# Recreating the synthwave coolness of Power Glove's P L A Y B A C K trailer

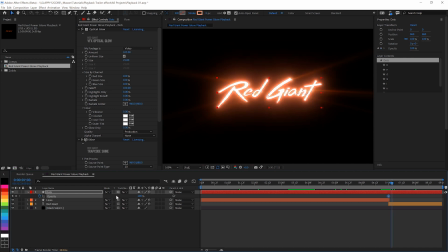And we'll make these little dots, shiny bits, keyframe off real quick. So they go pew. There we go. Nice little explosive unshininess there. And we'll add a bit of an ease in on those keyframes as well. So it kind of happens a bit more smoothly.
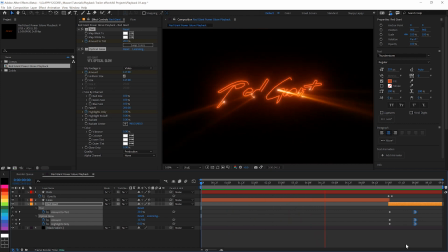Let's have a look, see. It's going, going, going, pow.
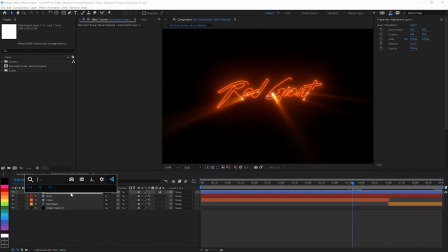There we go. So we've got the main graphics down, but we need to have it look a little bit more old school. So we're gonna use Universe Misfire. Misfire gives you some really good film damage effects.
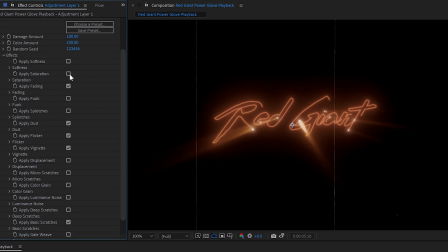We don't want the softness on for this one because we're gonna be using some other effects later, and we don't need to mess with the saturation or the fading. But we do want some funk and some splotches, especially the splotches. I think that'll look really good. We don't need to flicker.
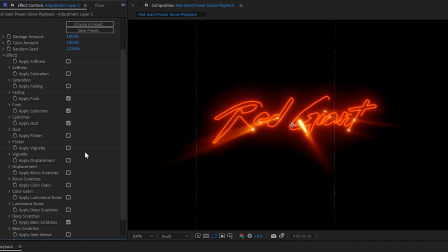And we don't want the vignette, we want those shiny things to be nice and bright all the way to the edge. I do want some detail from the micro scratches, though. I think that'll add a really nice texture to it. Speaking of texture, some luminance noise would be good, especially helpful with getting rid of the banding there, which can happen when you compress for web.
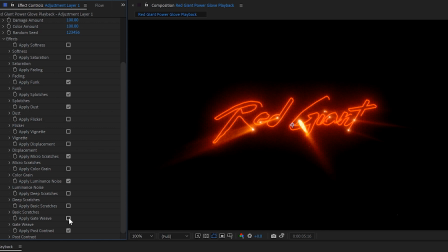We don't need the big scratches, but I do want some gate weave, a little bit of shaky back and forth, and we don't need any of this post contrast. All right. I should point out that a lot of these settings you can twirl down and really fine grain
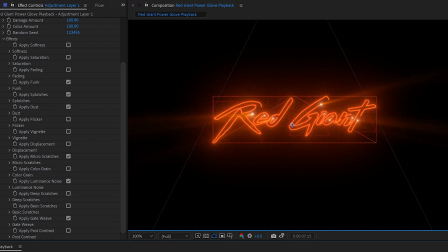detail on the different film damages, but I think for this look we're good with everything as it is.
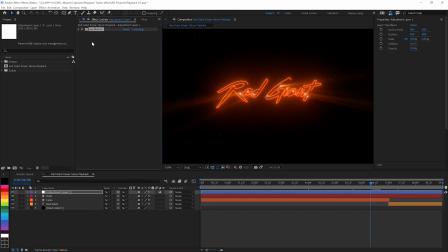Yeah, it looks pretty good to me. All right, and then we'll add probably one of the most famous universe effects,
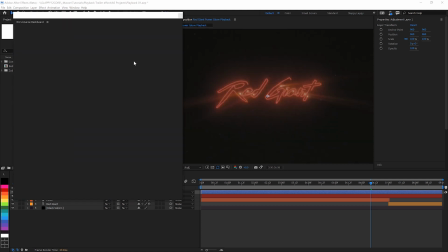VHS, but we're not going to leave it at defaults like some sort of silly goose.
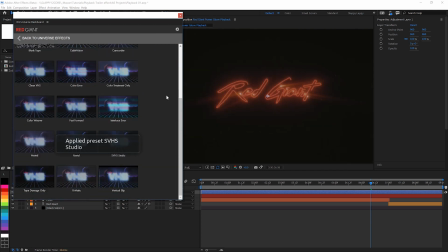Let's go with the preset of SVHS Studio. I think that'll be a good look for this, but we're going to tweak it some beyond this.
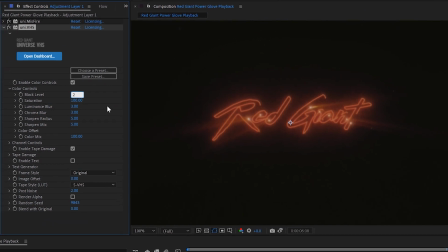I'm going to raise the black level just a little bit, up to 2. And on the color offset, I want some chroma weave, put that up to 7. That gives us just a little bit more grunge in the colors, and just a touch.
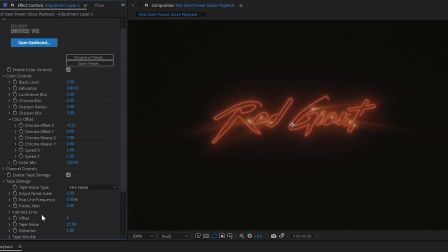Under the tape damage, I don't want those lines running down through it. Keep it a little cleaner, and I don't want the color to be messed with here.
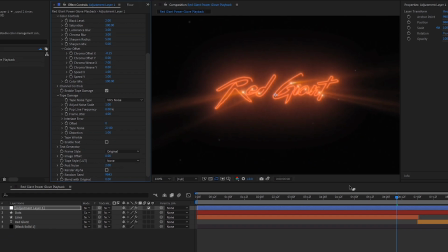I want that to be none on the LUT. And that brings back some more of that color there that we want.
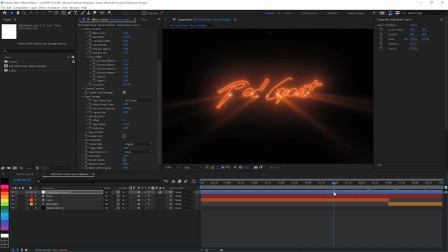Got some nice look. How's it look? Check, check, check. And great. Scooch it forward a little bit so you have black at the beginning, and there you go.